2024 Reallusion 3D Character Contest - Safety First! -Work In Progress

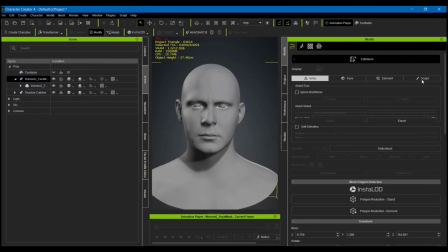Welcome. Here I'm going to show you how to do a style transfer from a realistic to a stylized version.
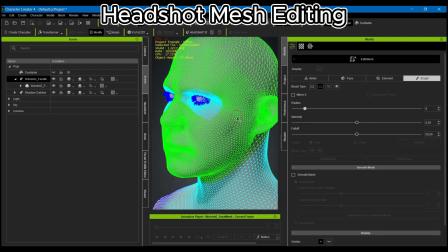Both steps and all steps I took was almost exactly the same.
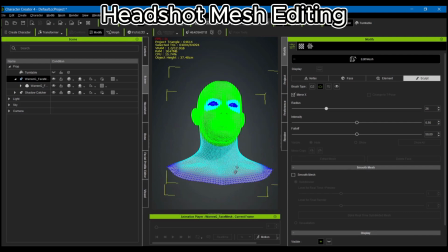So I'm going to show you how I did the stylized character design, and then from there all the rest was done using my realistic character where I just swapped it out later.
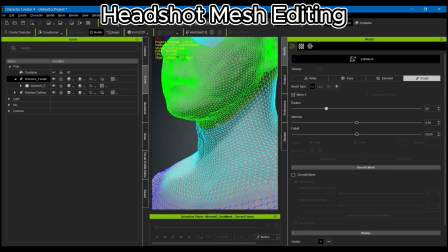What you see here is me basically doing a headshot from using my face from a 3D scan.
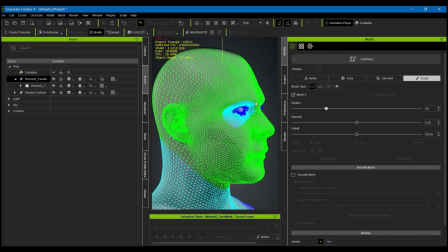I then started editing it out such that it could have the jawline that I wanted for my character.
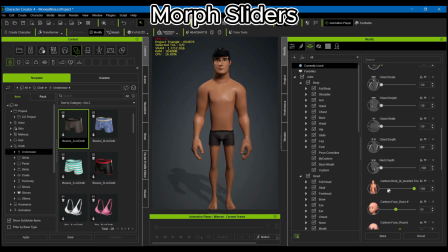I then created a custom slider and used the more sliders within from the 10,000 pack from Reallusion that I purchased to get the cartoonistic feel that I wanted, as you see here.
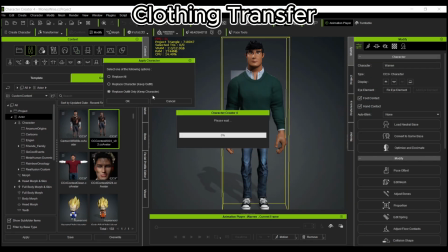Once I was done with this, I used a base PBR for the skin shader, which was with no reflectivity.
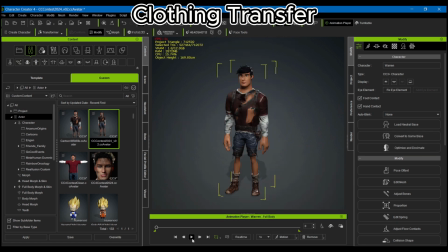I then did a clot transfer from the original clot design that I did.
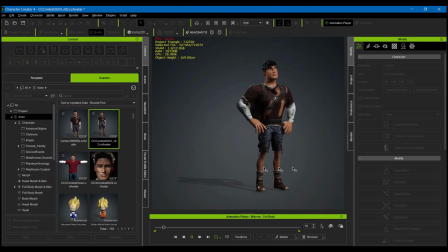Tested for any mesh penetration, and from there I tested the animation.
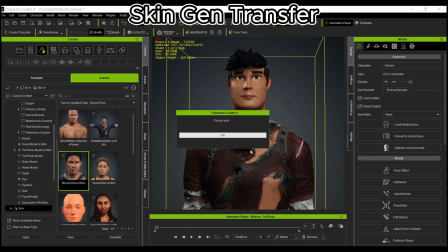I didn't need the skin to match the same, so in SkinGen,
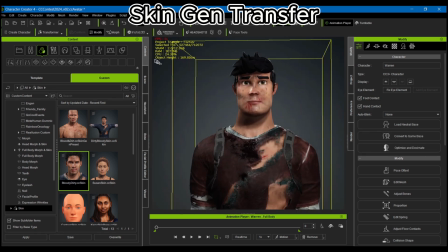if you save the skin as a specific skin type,
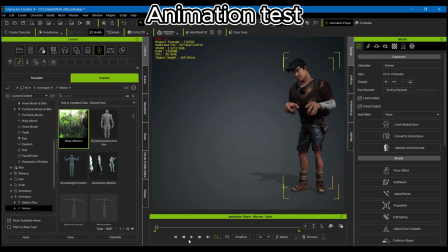your materials will be able to be transferred over, no problem. And when you do the animation, it should be fine. The idea I went with for this competition was a basic but humorous wildlife documentary presentation,
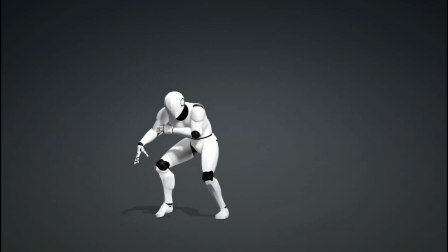a more like safety video of how you should stay away from animals and keep your hands to yourself. So in order to do this,
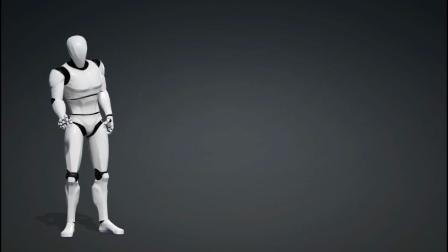I used a base free motion from Rococo Studio that they provided a while back as part of their old competitions.
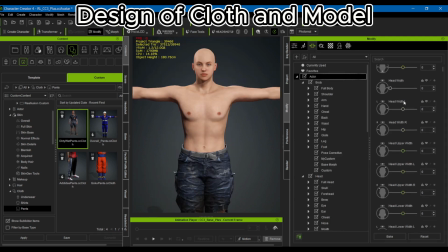I then used a key Reallusion pack, Apocalypse pack, one of the Apocalypse packs.
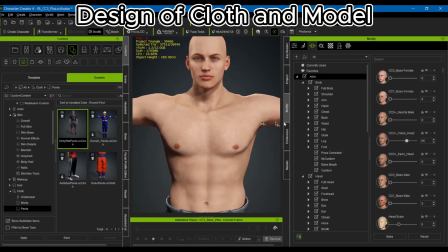I then started using the base morphs to get the base character shape and started designing the character from there,
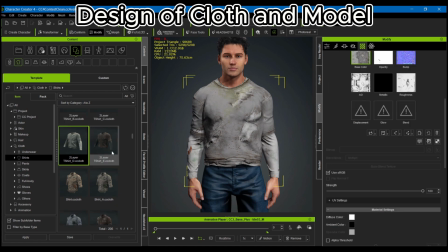focusing on like more friendlier guy feel,
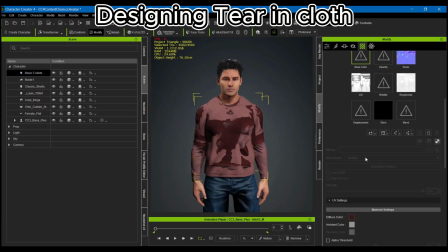who was going to be a like adventurer in the forest with his scruffy hair and tattered clothing.
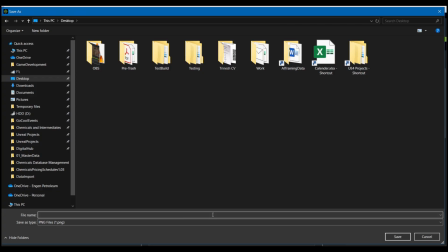To get the tattered clothing, I used opacity maps to get the torn look, and then I started texturing to get the wet
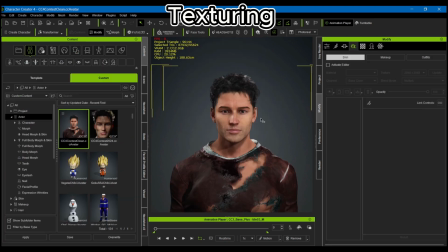look by using high specular and adjusting the normals.
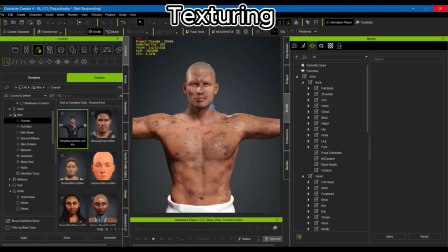I then started using the Reallusion SkinGen and started putting together the bruises and dirt
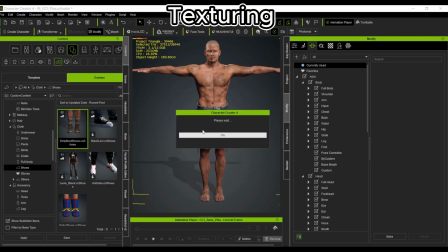packs in key locations where those torn parts were to get the look and feel of the character being scratched and torn,
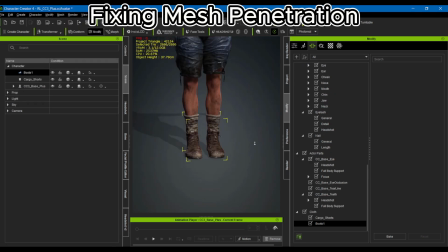and his clothing scratched and torn, whereas his body tattered from walking through the bush.
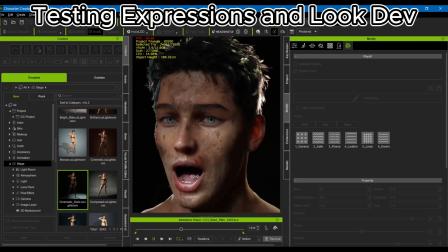Here you see I'm testing expressions and the look development to make sure it matches my look and feel.
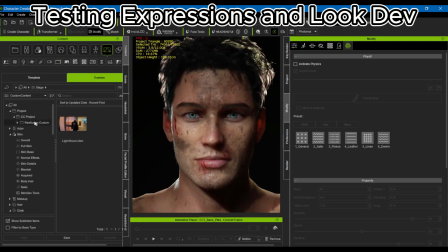I tested the expressions to make sure that all the expressions were fine and there was no mesh penetration.
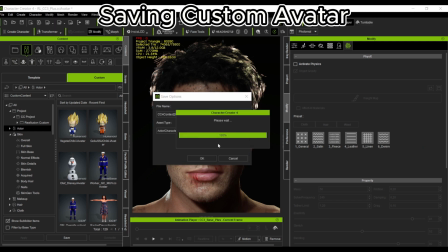I then decided to save the character, custom character, so that I could reuse it in the event I want to swap it out.
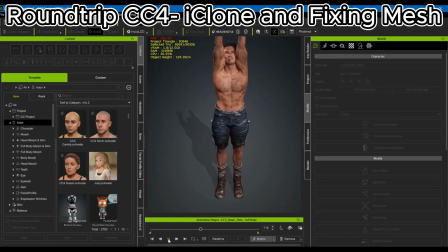And then from there, I round tripped it with iClone and Character Creator back and forth to keep testing the different motions to make sure that
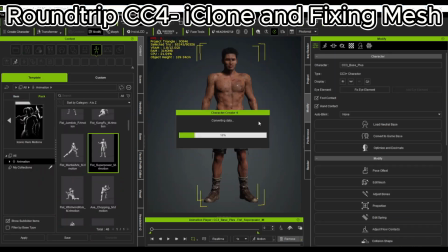the mesh penetration was all fixed for all the different motions that you could have.
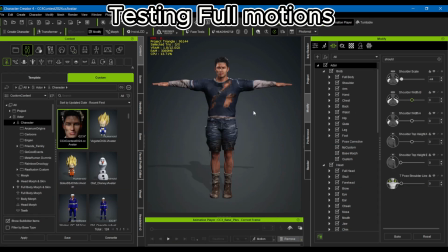I was having my fun here. You can see just testing out different clothings to make sure it was matching what I wanted.
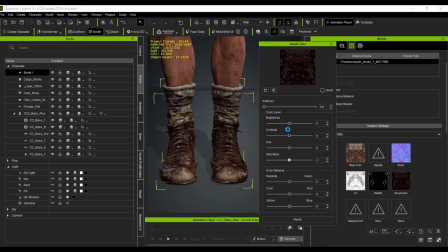I felt a darker, more muddy tone looked better as it would match the forest wildlife look.
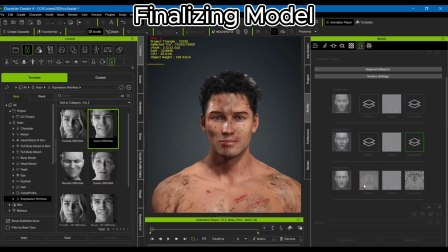I then finalized the model,
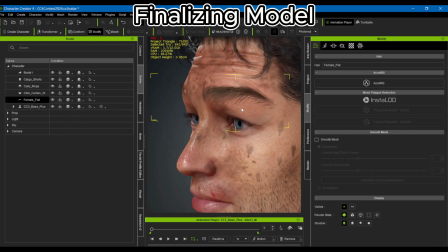updated the expressions using custom eyebrows and custom mesh.
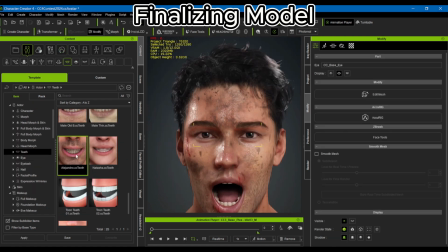I noticed when using the expressions, the SkinGen was overlapping and getting lost.